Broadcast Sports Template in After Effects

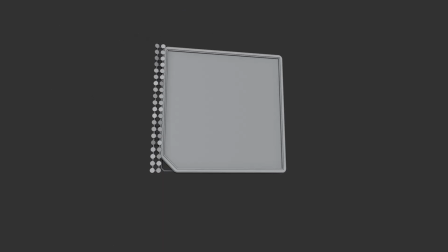[0:00]
In this video, I'm giving away a custom After Effects sports matchup template built in Blender and polished in After Effects.
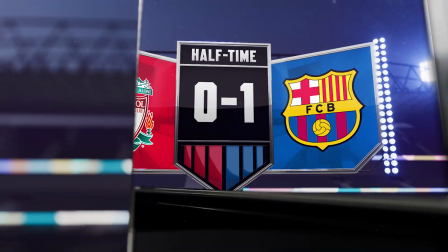[0:07]
But that's not all. You'll learn how to automatically generate unlimited variations of this template with just a few clicks. Stick around as I walk you through the creation process, and don't forget to grab your free template from the link in the description.
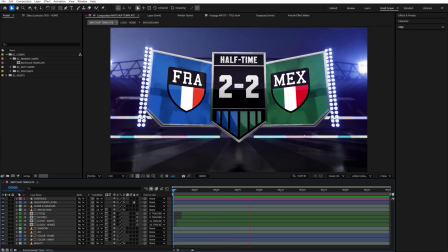[0:19]
All right, so here's how this template looks like inside After Effects. But before we even got here, I actually built it in Blender.
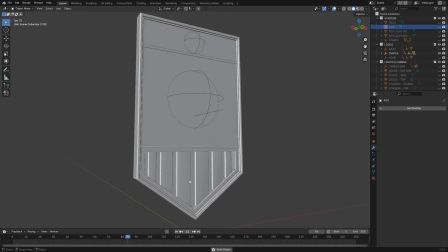[0:26]
I started by creating the centerpiece that holds the score, title, and colors. I also animated the camera movement to bring it to life.
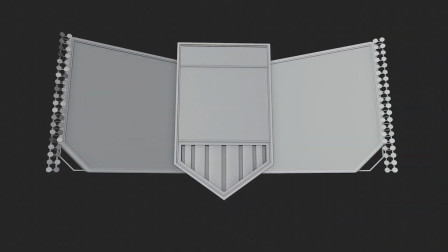[0:32]
After that, I added side objects to hold the team logos. Now here's the cool part.
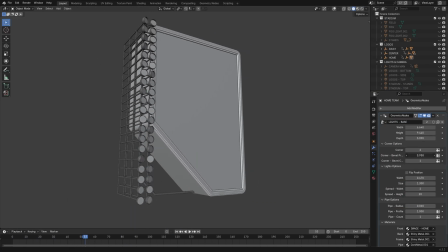[0:36]
I actually rigged these objects to be modular using geometry nodes in Blender, and honestly, it worked out really well.
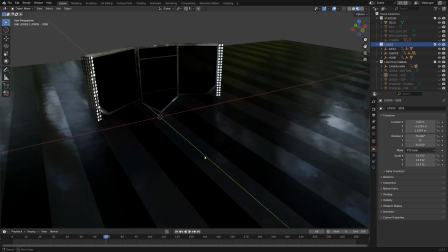[0:42]
Next up, I brought in the floor, which kind of mimics a field with those lines, adding to the overall look.
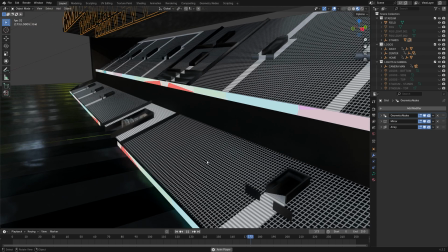[0:48]
Then I added the stands, keeping the texture simple to look like seats and LED lights.
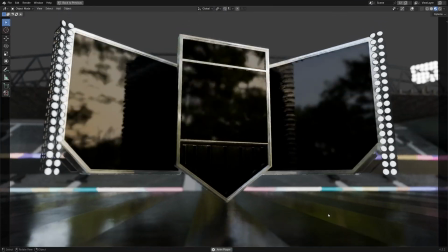[0:53]
I didn't go crazy with the details since I knew they would be blurred out by the depth of field anyway.
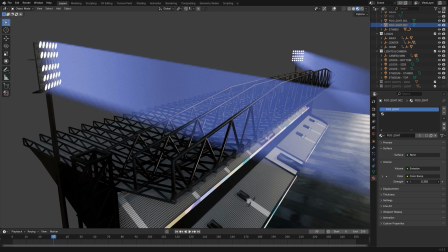[0:57]
To make things feel more immersive, I added some volumetric lights to the stadium lights.
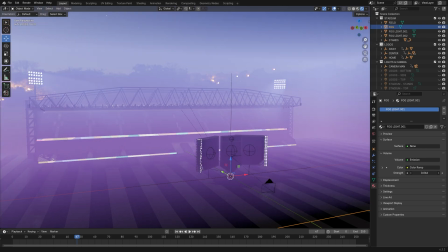[1:02]
This really helped sell the effect. I also threw in some atmospheric fog using volumetric lighting.
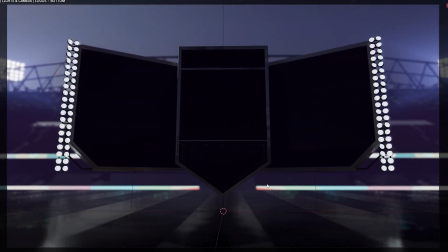[1:07]
Then I worked on lighting to make the object stand out from the background.
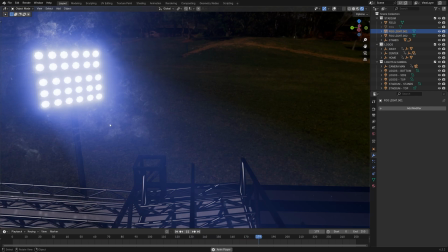[1:11]
For those final touches, I jumped into Compositing and added some extra details, things like smudges, glare, and dust particles.
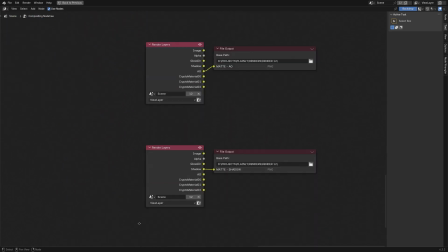[1:18]
Once everything was set, I exported all of my passes out of Blender and brought them into After Effects for the final compositing.
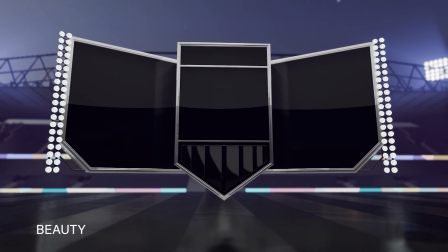[1:25]
The passes I exported included beauty, which is basically the final render, along with ambient occlusion, glare and smudges,
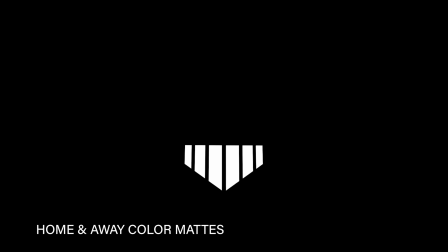[1:31]
shadows, alpha matte, home and away color mats, logo matte, score matte, and title matte.
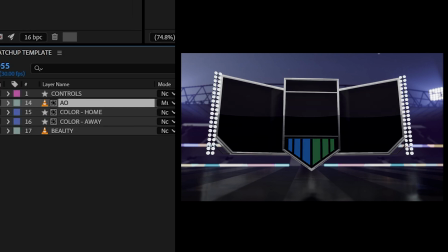[1:37]
I started by bringing in the beauty pass, then layered in the home and away colors, ambient occlusion, shadows, home logo, away logo, score, and title.
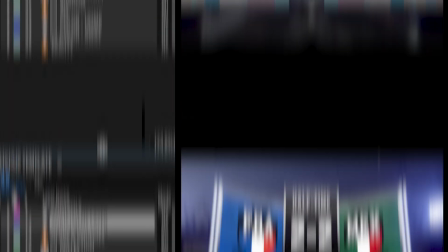[1:45]
After that, I added reflections, glare and smudges, and finally, I fine-tuned everything with curves and vibrance effects to get the final polished look.
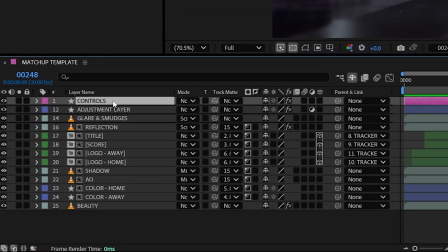[1:54]
Now, updating the team colors is super easy. Just select the controls layer and tweak the colors in the effect controls panel.
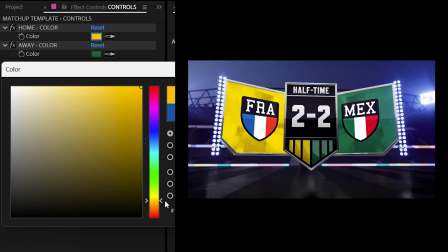[2:00]
Once you make the changes there, the entire composition updates automatically. Editing the title centerpiece is super simple.
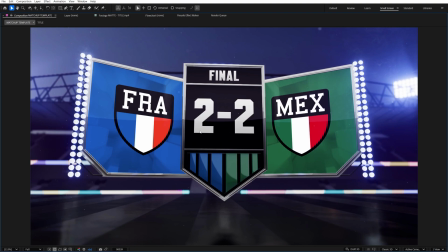[2:06]
Just open up the title comp, update the text, and that's it. Same deal for the score. Just click on it, change the numbers, and you're good to go.
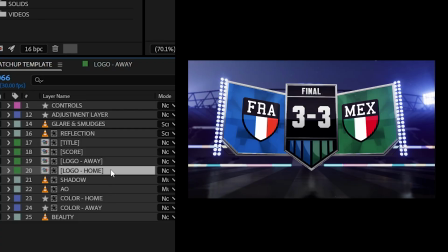[2:13]
To swap out the team logos, just open up home or away logo comp, select the team logo layer,
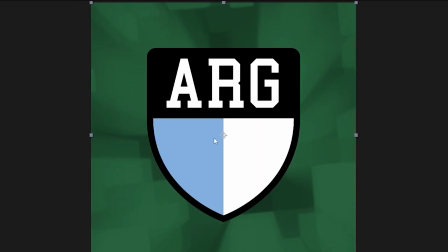[2:19]
and drag and drop your new image while holding Alt to instantly replace it. And that's it. Now that you know how this template was created, it is time for me to hand it over to our sponsor, Plainly. And Yvonne will show you how to automatically create endless video versions from this template with just a few clicks. Thank you, Sergey, for this amazing introduction and, as always, an incredible animation breakdown.
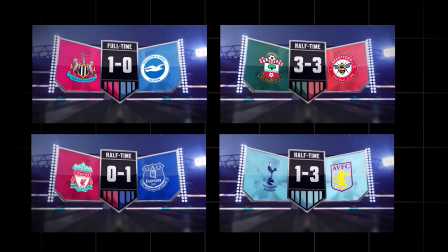[2:41]
My name is Ivan, and in this part of the tutorial, I'll show you how to batch render multiple versions of this template using a CSV file, and how to automate the entire process from data input to video distribution using Plainly's native integrations or API. Let's dive in.
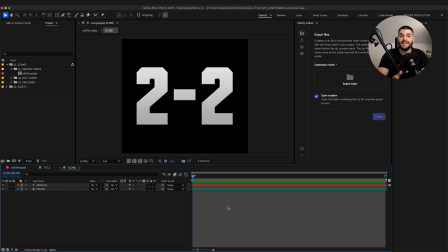[3:00]
Setting up an After Effects template for Plainly is super simple and doesn't require any complicated work in After Effects.
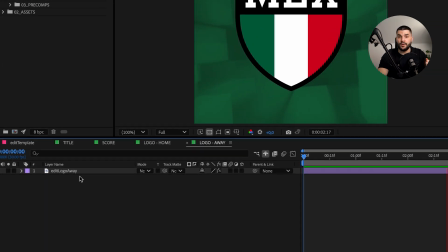[3:06]
The only thing I added is a prefix to our dynamic layers. This isn't mandatory, but it makes the process easier, and in just a minute you'll see why.
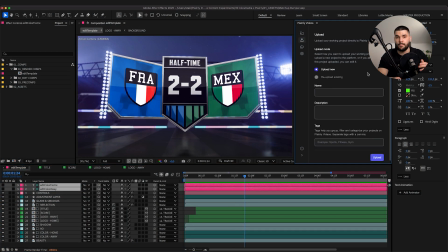[3:16]
Next, we need to upload our template from After Effects to Plainly. For that, we're using the Plainly Videos plugin.
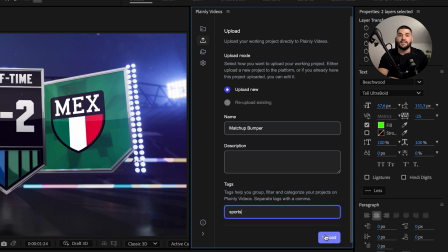[3:22]
Connect our account, enter a project name, and hit upload. Let's open the project in Plainly.
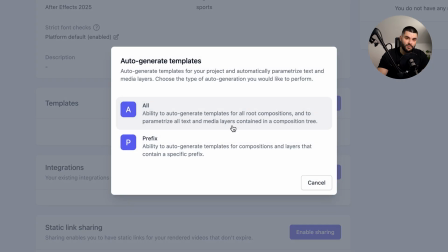[3:28]
We want to create our template by clicking Auto Generate, choose the prefix option, enter our prefix from earlier, and hit Generate.
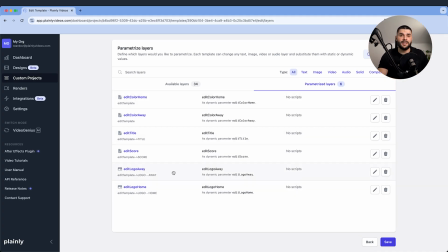[3:37]
This allows Plainly to automatically detect the dynamic layers and turn them into parameters. Our template is ready, so let's render some videos. We want to go to Render, Batch Render.
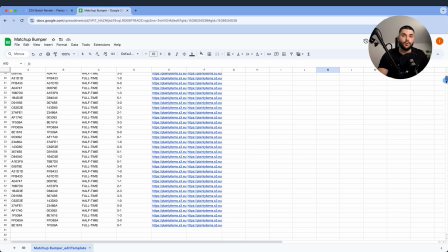[3:50]
For this, we need a CSV file. I already have a Google Sheet with all the data, colors, team names, logos, scores, and everything else.
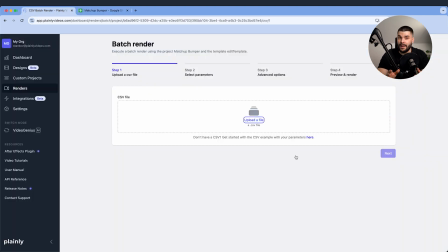[3:59]
Simply download it as a CSV, upload it to Plainly, and connect your parameters to the CSV columns.